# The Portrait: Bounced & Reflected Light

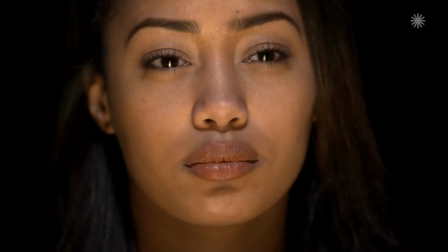0s
The beauty of one light and bounce light. It's found in nature.
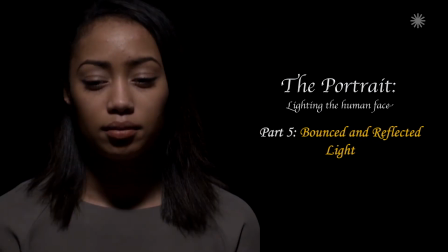3s
In many environments, you are often dealing with one dominant light, and the secondary lighting is usually reflected light.
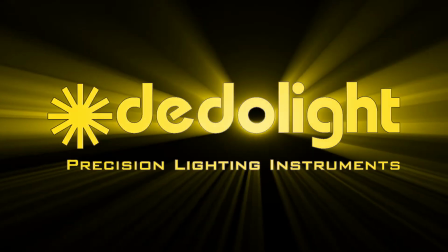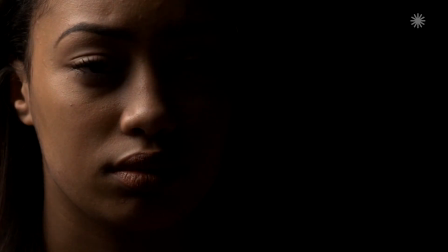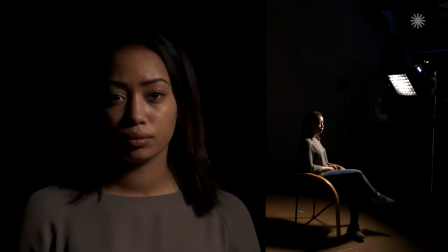26s
In classic portraiture, a good start is to position the light at 45 degrees. A lot of the classic portrait painters would position the light 45 degrees down.
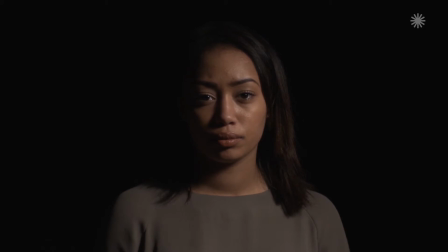38s
Leonardo da Vinci cited that was the classic position for best defining the human face, 45 degrees light, key light source.
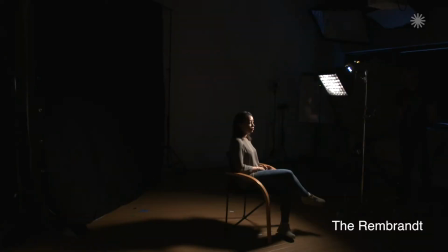46s
45 degrees off axis from the nose and 45 degrees up, which basically gives you, it's really called a Rembrandt because it gives you the little triangle of light.
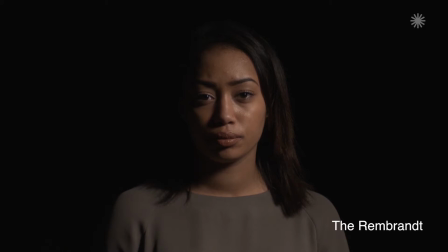55s
If you're using a hard light, it will give you a little triangle of light on the shadow side cheek. Because the light's quite relatively high up, you have a nose shadow that drops down the shadow side cheek, and you have a little triangle of light just above that, just underneath the eye. And that's your classic Rembrandt lighting.
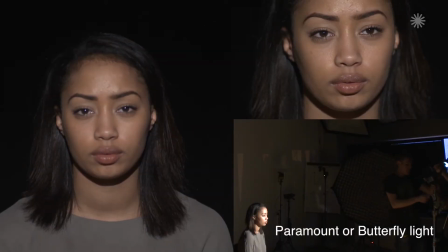71s
The classic Hollywood beauty lighting would be the paramount or butterfly light, and the key light's positioned right over the lens.
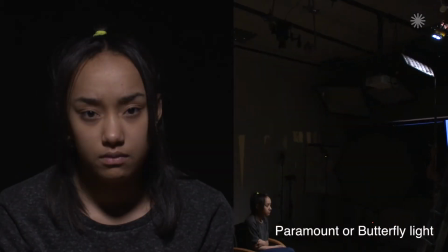80s
Softened but not too much. And with aging actresses, they want the underside of their chin to go dark.
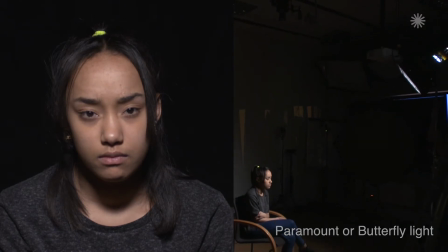86s
It hides the aging signs of the chin and neck. Personally, I really like the high key. It can make the eye sockets go dark. However, in older people, the teeth can be withdrawn and they can also go dark, which is something to be mindful of.
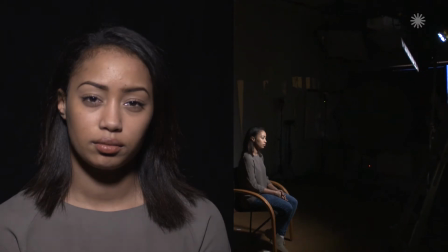99s
So sometimes if your key's quite high and the subject drops the chin, that will produce dark eye sockets and problems with seeing the teeth.
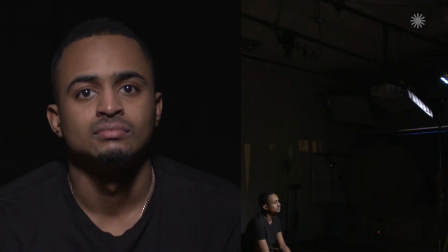107s
And you can either lower your key height or just ask them to move their chin up. The chin up, also looking slightly up, will hide the double chin and any jowls they might have. So, one thing to factor into all of this is you position the key light with your portrait,
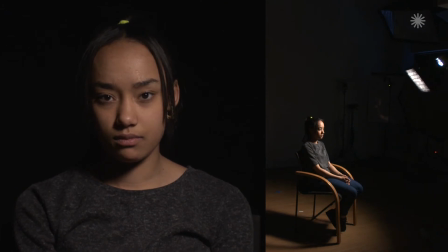122s
and if we're shooting motion picture and things are moving, then people are going to be turning into shadows,
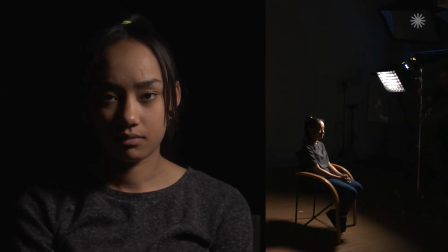126s
turning into light, moving through light into shadows, changing environment conditions. The dynamics of the movement will add another element to the lighting.
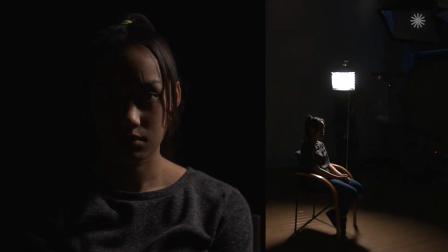134s
So when you're lighting your face, and there's going to be movement as well, that's another element to be considered.
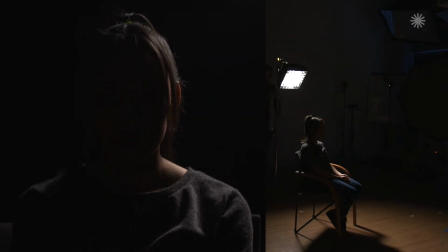140s
We spoke about the importance of working with the key stroke modelling light and getting the angle just right with that.
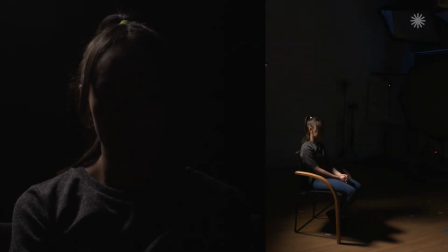146s
Experimenting, having a look at the higher angle, the lower angle, coming closer to the axis of the lens, moving away from the axis of the lens,
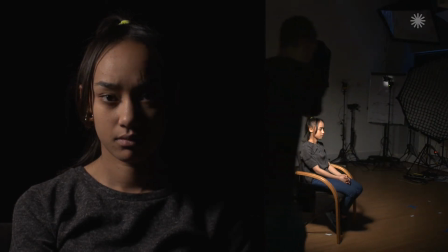153s
to really understand what the features are of the face that you're working with and trying to get the best out of them.
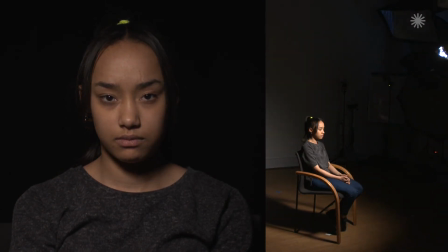158s
So it's worth spending time on getting that angle right. Once you set your first light, then you're in a position to either accept that that's all you want or to move on to the second light.
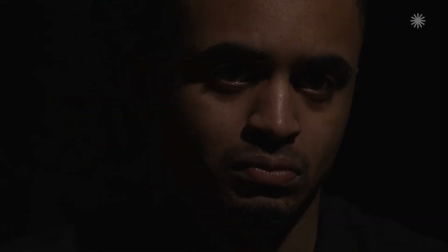167s
So the second light, there's a certain beauty, I think, with one light and bounce.
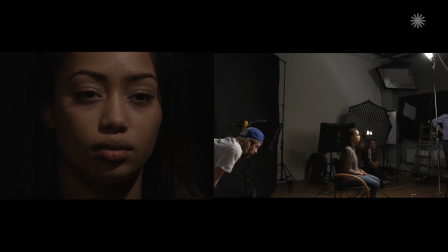174s
Oftentimes in nature you have your hard light coming from an angle, of a high angle,
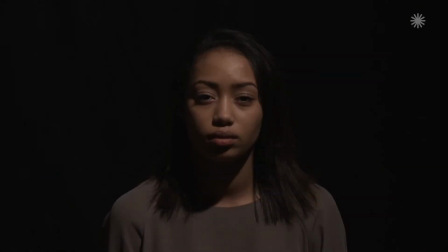179s
and then you have your soft light coming from above, and then you have light bouncing up from below as well.
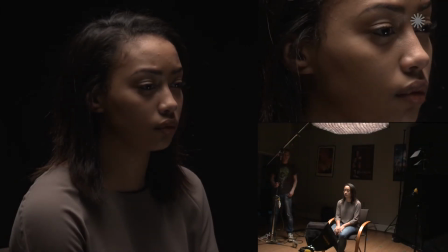184s
So you have the sort of ambience of soft light around, and then you have the hard light cutting through all of that and defining the modelling.
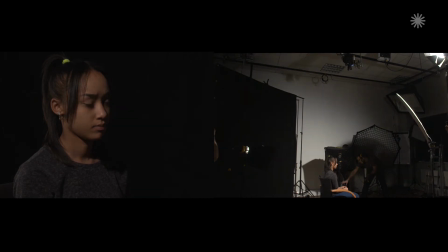190s
So normally when you're in like a location situation, you're dealing with the bounce of the walls around you as well.
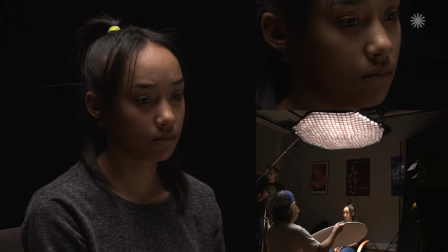196s
So you're never really, in effect, really just dealing with one light. You're dealing with one light and bounce by definition.
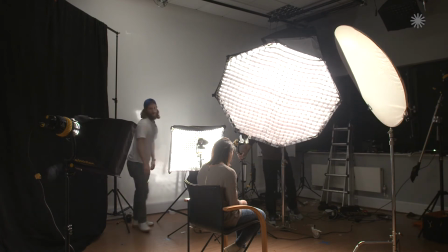202s
When you're in a studio situation, you get to control that. So you set your one light up, and then you decide where you want your bounce. Now you can use a second source for the bounce to give you more control, or you can just bounce it back, providing the direction of the key light is actually enough to bounce back.
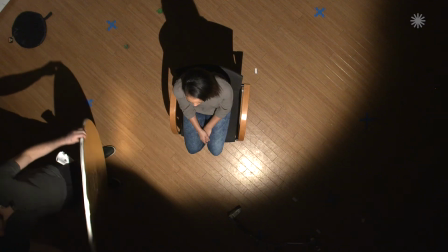217s
The beauty of one light and bounce light. It's found in nature.
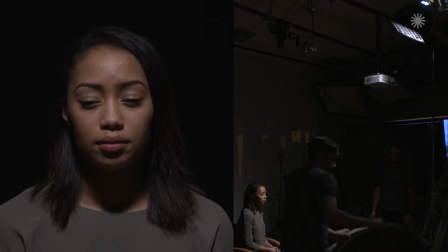221s
In many environments, you are often dealing with one dominant light, and the secondary lighting is usually reflected light. So I think that's such a beautiful principle. So it's like the sun and the sky, right?
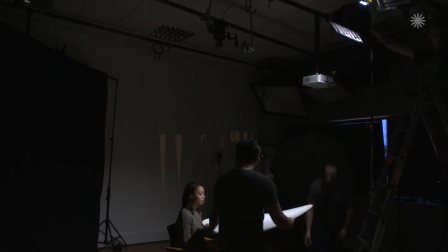236s
The sun is the dominant lighting, and the reflected light is the sky.
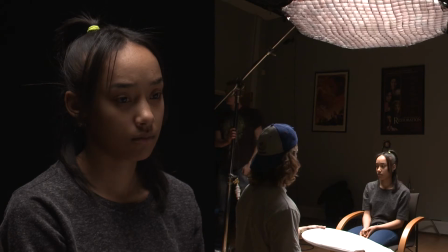243s
It's something poetic and beautiful about that. It's really quite beautiful.
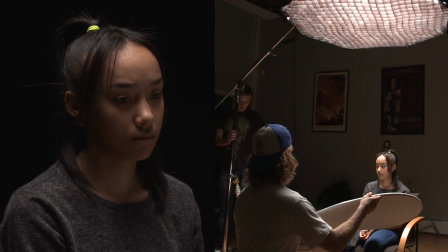247s
So I like to kind of translate that through to studio lighting as well.
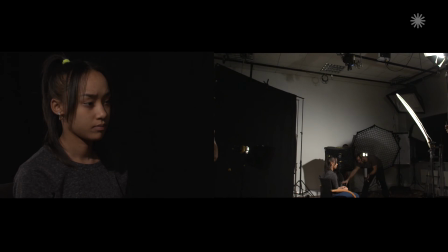252s
Often I like to use one dominant light, which is the modelling light. Now that could be a soft light in itself, or a hard light.
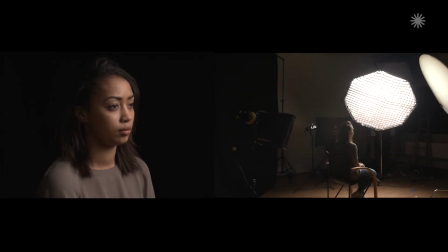260s
And then the remainder of the lighting, I usually personally like to use reflected light.
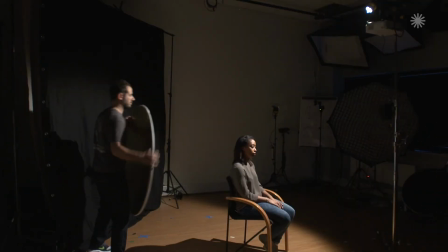265s
So what I'll do, for example, for backlight, is I'll reflect a light into soft silver or into white polyboard.
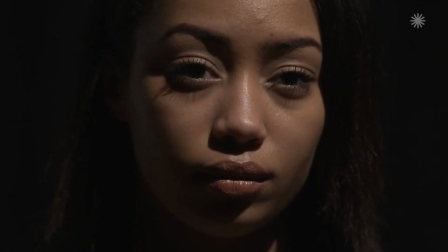272s
For a fill light, I'll reflect into white polyboard, and that's how I like to build lighting personally.
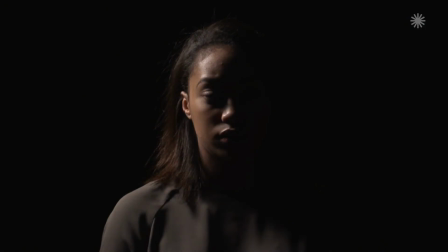277s
So that's kind of a lot of where my ideas come from.
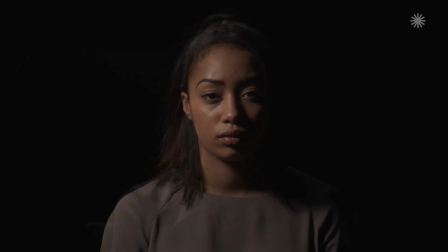281s
I'm always looking at how the environment lights the human face, and then I'm finding a way to recreate that in the studio. So,
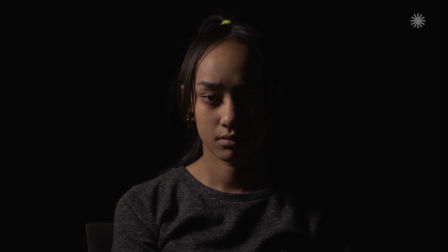289s
like I say, it's the hard light creating modelling, it's reflected light creating shape,
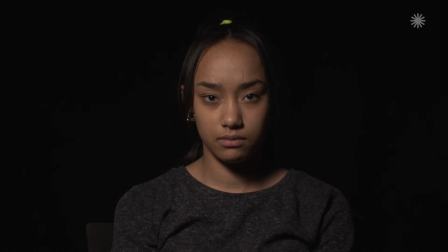294s
creating separation, and creating softness or fill to bring up the shadow detail. The thing about light sources, film lights, is film lights can tend to look like film lights. Now, particularly hard lights, you have to be careful with it because it can look too theatrical. You know, that could be what you want, you know, and that could be working, you know, that could be on brief. But I personally like a combination of things.
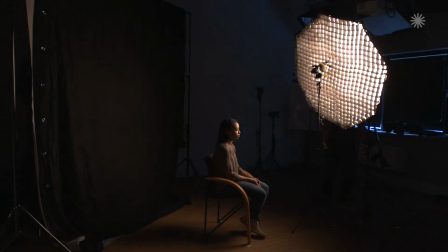319s
I like to use a hard light, and then I like to mix it up with softer light as well.
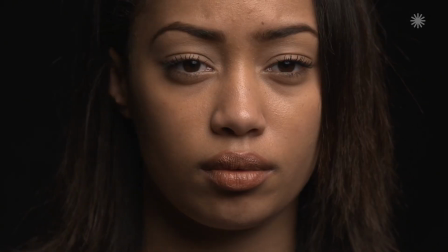325s
And let's not forget the beauty of just using one soft light and seeing how a human face responding to a soft light,
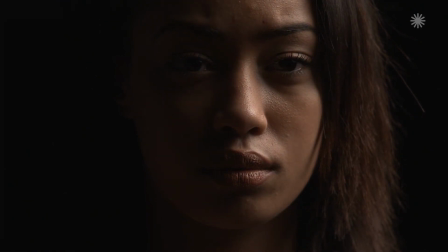333s
graduating from the highlights, softening into the shadows. Let's not forget how beautiful that is.
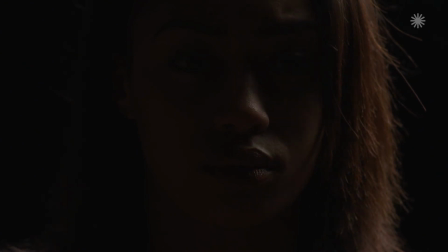338s
Many artists base their whole careers on just studying that one phenomena.
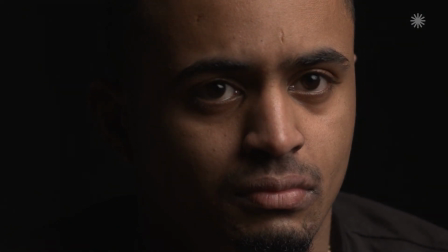341s
They'd sit their models next to a window, and all they'd do is they'd paint their models from day to day, painting them, endlessly fascinated by what that light would bring.
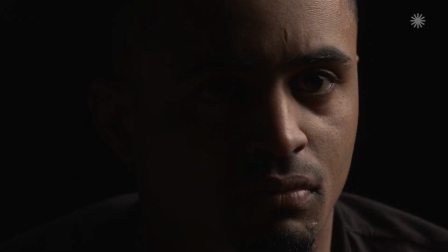350s
A north soft light coming through a window with a model sat next to it.
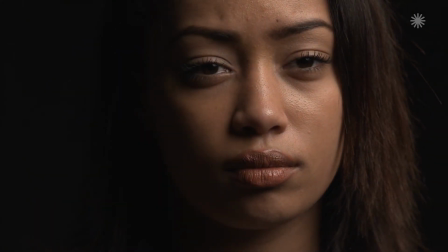354s
I mean, that's arguably some of the most beautiful lighting you're ever going to see.
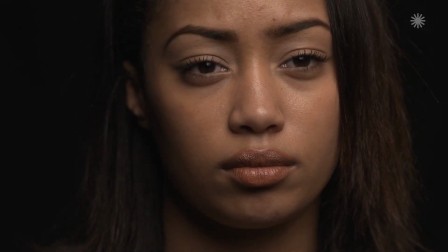360s
Very, very simple.